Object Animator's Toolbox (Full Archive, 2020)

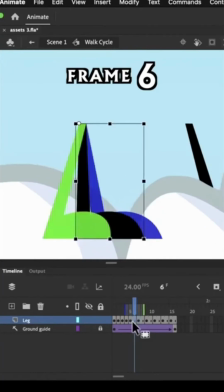[82:41]
In fact, let's try using a classic tween to get the exact midpoint.
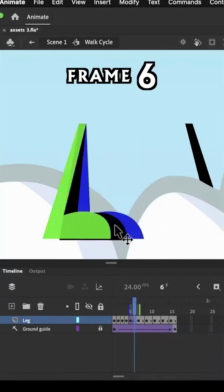[82:44]
You can see how this classic tween has perfectly interpolated the green and the blue shapes here. Although, since skewing works kind of weirdly when it's tweened, let's actually add a keyframe and scale this back so that the foot still remains flat on the floor.
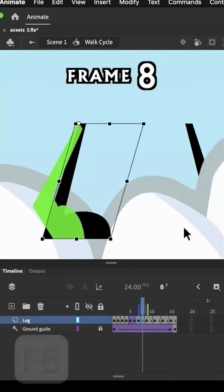[83:01]
Now, to add an in-between keyframe on frame 8, let's just try our best to make the leg angle and most of the foot motion look continuous, because there isn't really much we can do to change the way the heel is still completely flat on the floor, whereas on the next frame it's perfectly lifted. So we're just trying to match the general shape here.
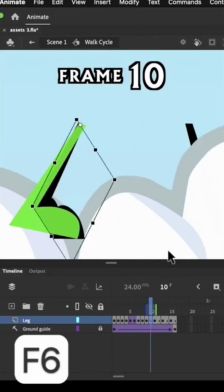[83:19]
And then with frame 10, let's skew the existing scrunched leg to try to continue the leg rotation,
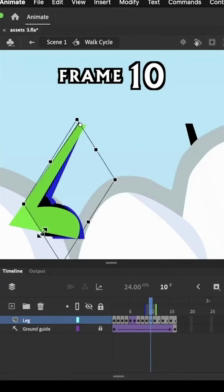[83:26]
even though the heel motion isn't really all that smooth here.
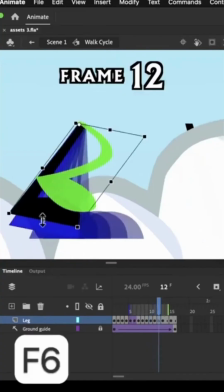[83:31]
Next, with frame 12, let's squash this existing straight leg to try to match this arc that's in the movement.
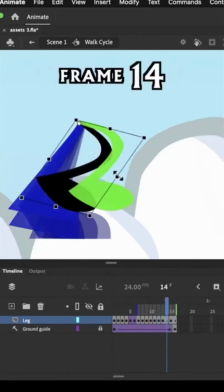[83:38]
Frame 14 is another simple one, since this symbol is leg bent above in both the before and after keyframes. So again, we can try using a classic tween here to try to help us find the midpoint, though I would add a keyframe to this one too.
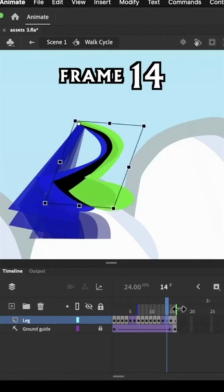[83:53]
And that's to sort of maximize the upward curve that's going on here, as the leg curves upward like that. So this keyframe here is to maintain that arch that's happening. Finally, the last in-between keyframe.
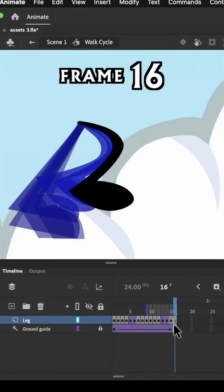[84:08]
Now, it doesn't look like frame 16 is an in-between frame, but since we're making a loop, this frame's actually in between frame 15 and frame 1. So to help us see where this frame should be heading, let's actually copy frame 1 and paste it at the very end to serve as a guide.
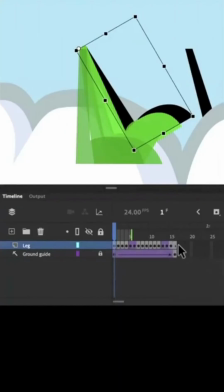[84:24]
So I'm going to right-click on frame 1, copy frames, and then right-click on frame 17 and paste frames.
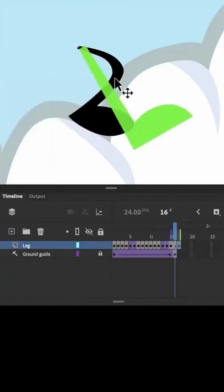[84:31]
Now, thanks to our onion skin, we can now see where we came from and where we'll be heading. And we can see what we're actually in-betweening. I actually think this last in-between should be a straight leg, so that way this leg doesn't ease out before easing in with the leftward motion.
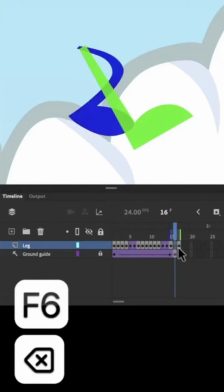[84:46]
So I'm going to delete the contents of this in-between keyframe,
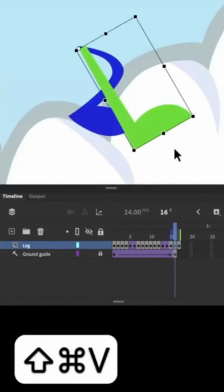[84:50]
copy this leg, and paste it in place, rotating it leftward a bit.
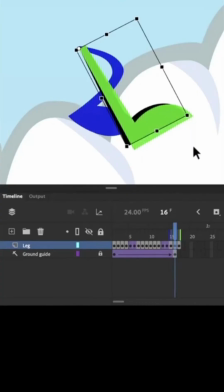[84:57]
So that way, this foot is finishing its rightward motion before heading back left again.
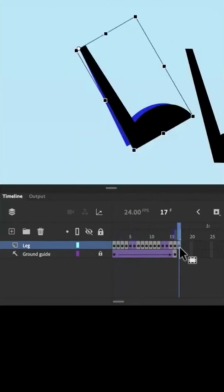[85:03]
And then I'm just going to remove this keyframe here.
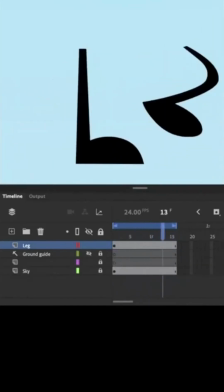[85:10]
So now we have a fully in-between walk cycle. You just animated this thing on ones. That's the pinnacle of smoothness. Well done. And since you now know how to build this thing from scratch, you can actually make your own walk cycle of any length, not just 16 frames. How is a walk cycle different from a run cycle? Well, how is a walk different from a run? The speed, right? Isn't just running level 2 of walking? After all, if you need to get from point A to point B in less time, you're probably going to run since that lets you cover more distance in less time.
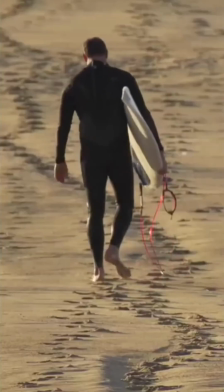[85:41]
But the moment you speed up footage of someone walking, well, there's no way you're going to convince someone that this person is running or that this is someone walking. What's become clear to us is that you can tell if someone's running or walking, regardless of the speed that the footage is being played at, and also regardless of the actual distance they're traveling.
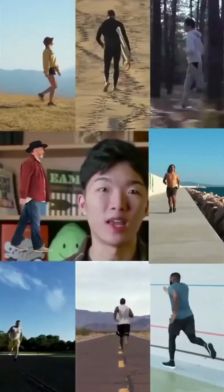[85:58]
If we take a bunch of footage of people walking and running and normalize the speed so that they're all taking steps at the same rate,
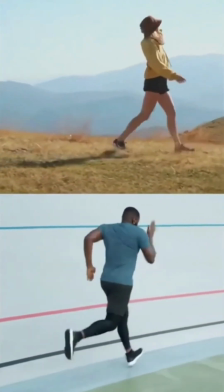[86:04]
it's still instantly obvious which people are running and which people are walking.
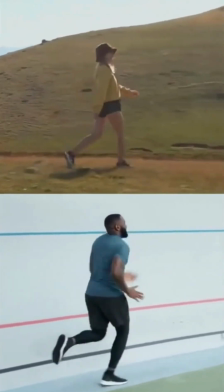[86:07]
What this means to us is that if we animated someone either running or walking, and someone else looked at how many frames long that looping motion was, the length wouldn't tell them anything that'll help them know whether the character is running or walking. If we want to make an animation where the audience can look at it and instantly know this person is walking instead of this person is running in slow motion, well, we have a few tricks in our toolbox that we can use to communicate that.
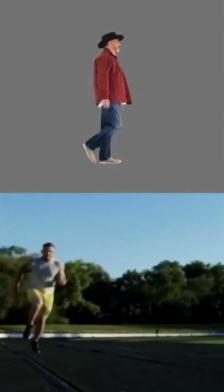[86:32]
Normalizing the speed of these walkers and runners helps us tune out the differences that might distract us from the parts that actually matter. Now, with all of these motions in sync, we can compare how their movements are different. And the most obvious difference is their posture.
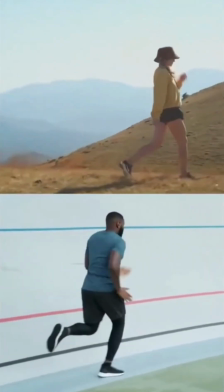[86:45]
We could remove the motion entirely, and the people's poses would still tell us everything we need to know.